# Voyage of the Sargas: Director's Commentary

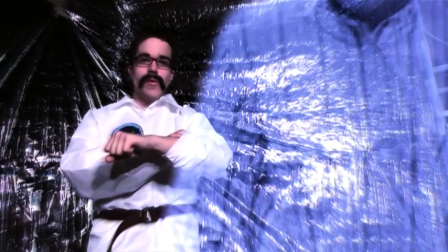[12:09]
That's part of, yeah. How did we get this joke? What?
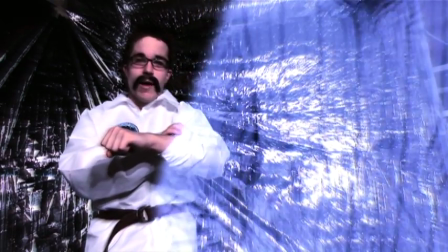[12:15]
How did we get this joke?
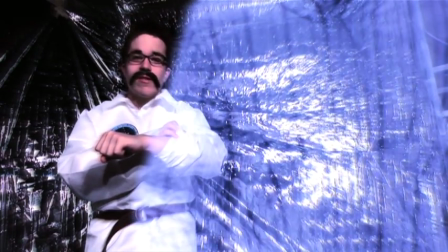[12:15]
It was just about people, weird, stupid people who like to leave fake messages and make you think you're answering it.
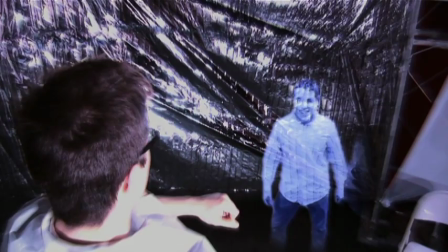[12:24]
I thought it'd be kind of funny, but what if it was really urgent? That's my messages for you.
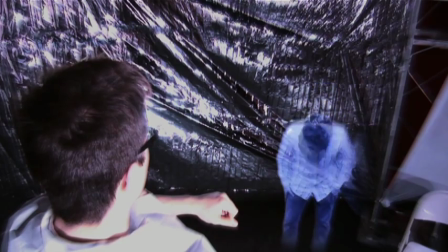[12:31]
Hello? And then click beep, and then I leave a message.
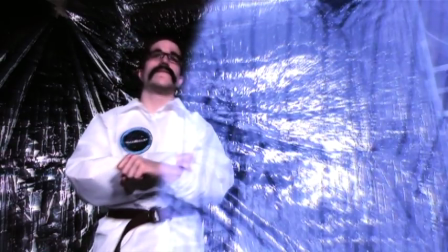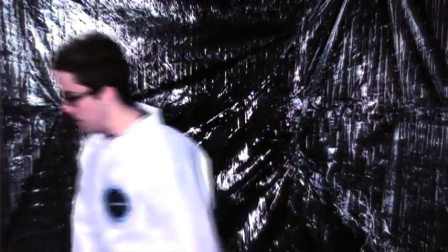[12:43]
But I still love them. Oh, yeah, those doors are awesome.
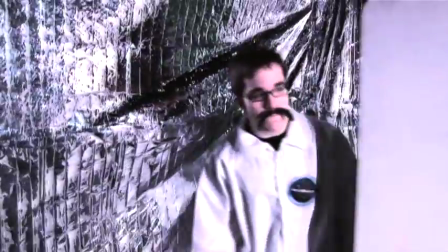[12:49]
Yeah.
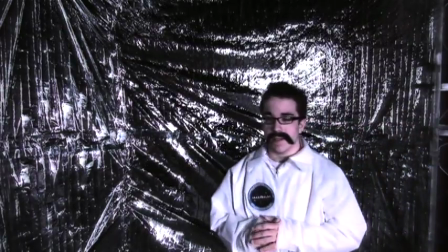[12:52]
One of our best parts, I think. Here's a Star Trek reference. Yeah. It's, uh...
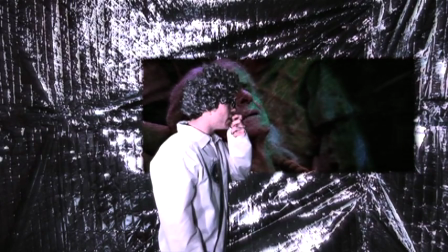[12:58]
Yeah. I don't like my acting in this thing. You're very off with actual music.
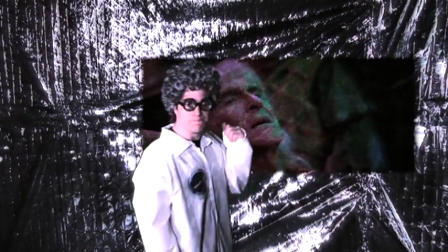[13:06]
Yeah, I know. We should have had it playing. Yeah.
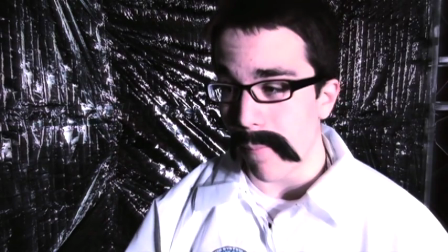[13:11]
I offered, but you didn't want to. You thought you were magical timing or something. Which I do.
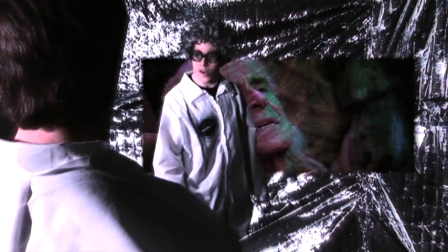[13:16]
You will find here, I will point it out how many times I got the timing right now. Yeah.
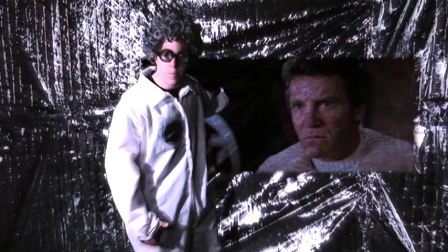[13:22]
Right there, that's actually my hand holding the wig in front of the camera. A lot of these are like holding objects to make it seem like we're all in the same room.
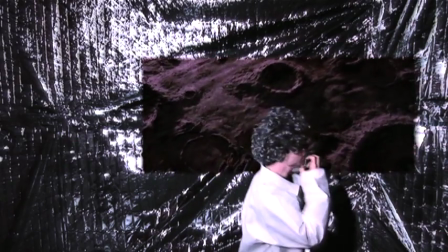[13:31]
Yeah. Because we always had to keep a reference to the other person to help keep the illusion that it's more of one person.
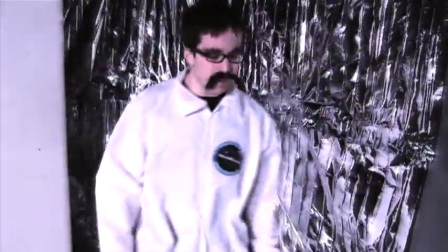[13:36]
Yeah. Ooh, there's the walls just flabbing in the breeze. Yes, it's very thin.
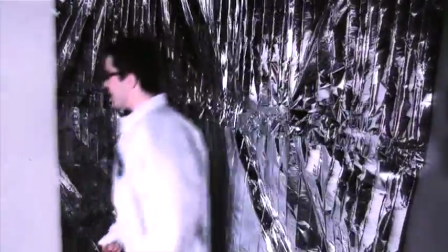[13:42]
Yes. I like how the door magically opens before you go to it. Yeah. It senses thought.
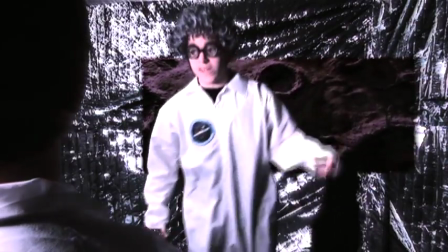[13:47]
If you want to go in, it will open. And that mustache flopping in the wind, too.
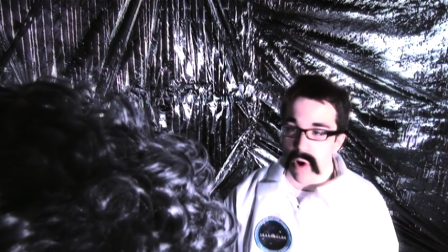[13:53]
The planet Gamma of Lorium is actually the new star. I looked it up. I was trying to think of and find real things.
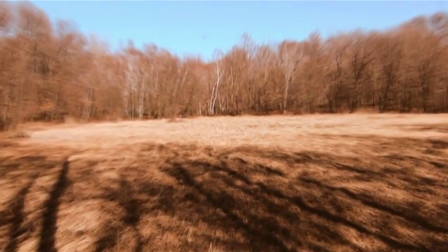[14:01]
It's pretty good. Oh, here's the landing. That was kind of a joke.
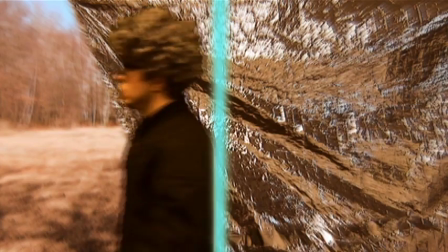[14:06]
Like, I was just playing with the toy, and then we're like, yeah, that kind of works. So we crash-landed it. Here I was kind of trying to think of ideas when writing it, of things,
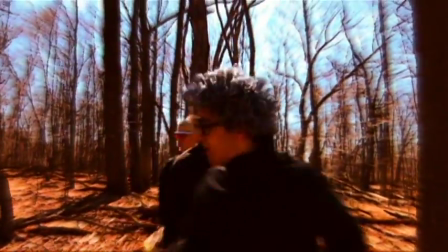[14:15]
kind of sci-fi-ish things of the future, and I thought, I don't like it putting my jacket off when I go outside.
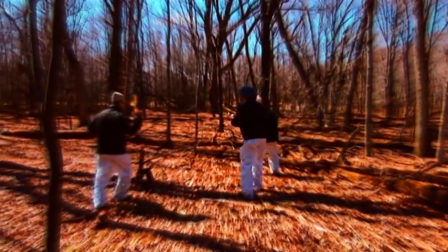[14:22]
Jacket on. So have something else do it for you. I have a very expensive and energy-inefficient device that puts it on for you.
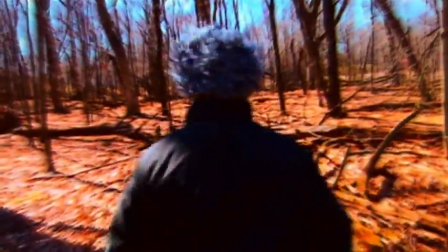[14:30]
Here's a wood scene. This is actually woods over by the Dukage household that I actually wandered into one day and got lost, and I figured,
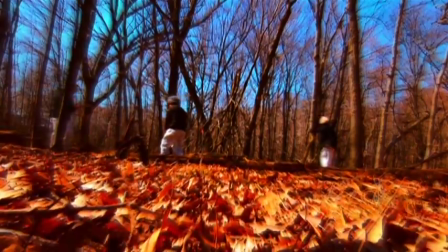[14:38]
hey, this is kind of a cool place to shoot, so we walked in about a mile and shot in here in Dead Woods.
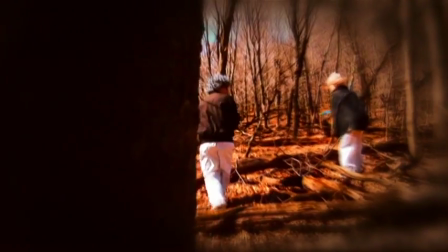[14:46]
It was kind of still cold outside, I remember being quite freezing.
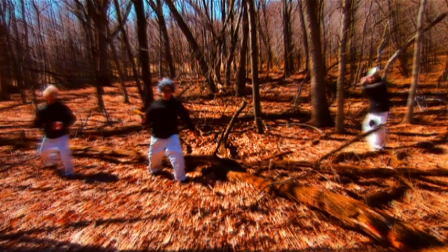[14:53]
And it worked out well, I think. Andy kind of gave it an orange kind of hue to it, I think.
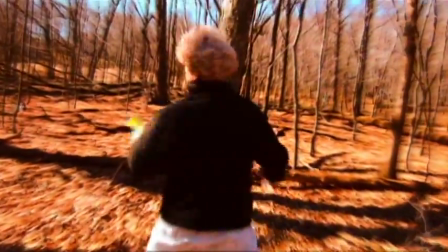[14:58]
Yeah, I tried to give the illusion that each planet had kind of a different atmospheric feel.
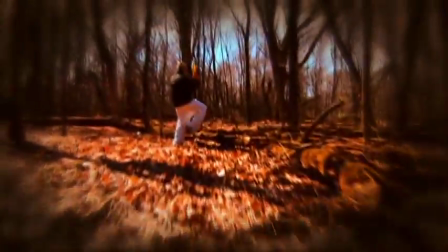[15:03]
This is when I went with orange. Yeah. It worked out well.
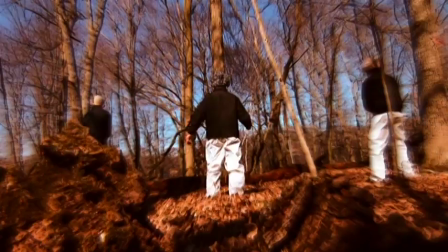[15:09]
I like that. And you'll notice in this one, Titus' wig is kind of like totally...
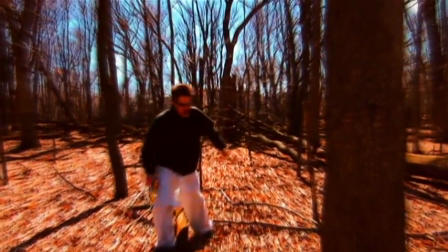[15:14]
It's turned to fall apart. Yeah. We had to buy another one, needless to say.
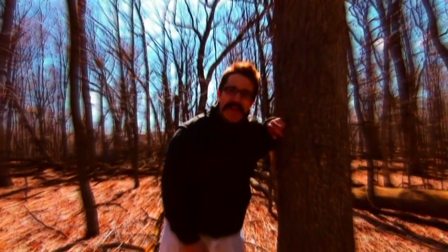[15:18]
Throughout the whole thing, we kind of, we only had three actors or so at a time to play all the different parts.
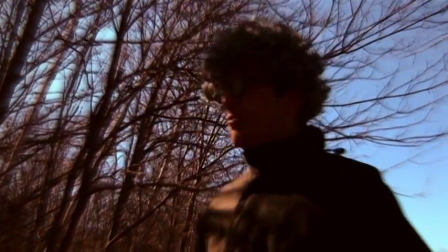[15:24]
So, we'll start to only see three people. Only three at a time. Yeah.
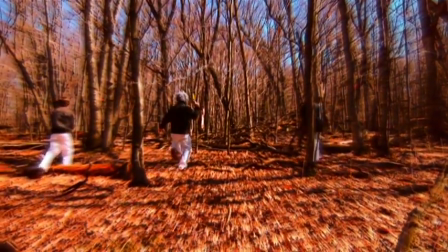[15:29]
But, in this, we kind of used that to our advantage to the character we forgot behind him.
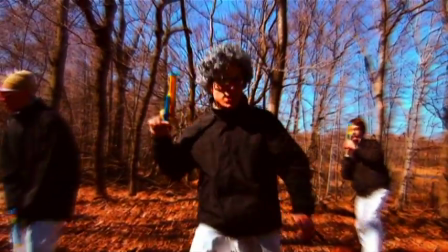[15:35]
Exactly. I think we wrote one character too many in this film. Yeah. So, we were always one person short of what we were shooting.
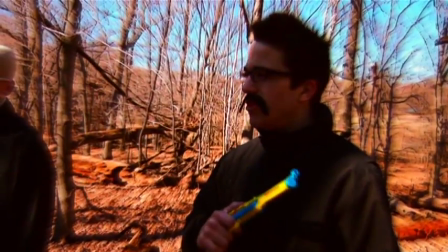[15:43]
Right here. The wig, the bald wig is pretty much disintegrated.
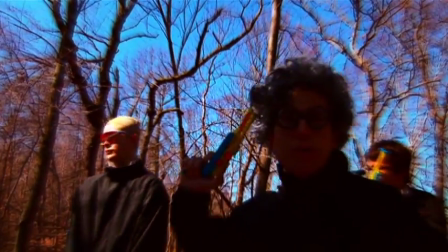[15:48]
And that's so not Ben behind you. Yeah. And that's so not Justin in the wig.
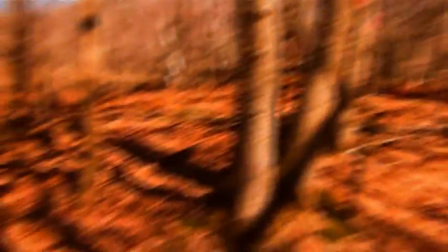[15:55]
Now, the idea of the sound was we were playing, what was it, Gears of War? Yep. With John Porter.
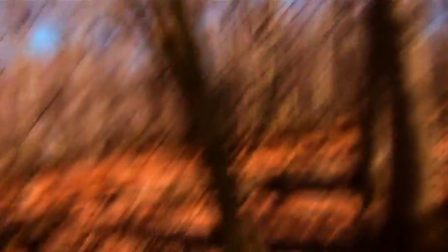[16:01]
That wig is horrible. But there's some sound effect of aliens or whatever they are.
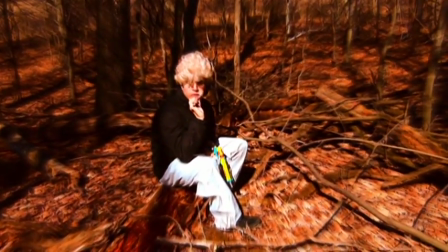[16:07]
And it reminded me of gargling. Yeah. So that's what it's supposed to be.
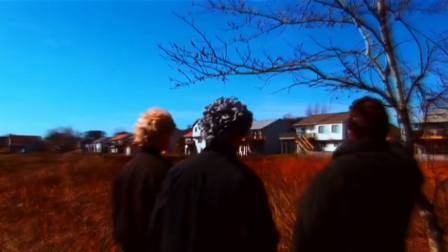[16:14]
Now here's, we transitioned from the woods into right next to the church, which is kind of smooth.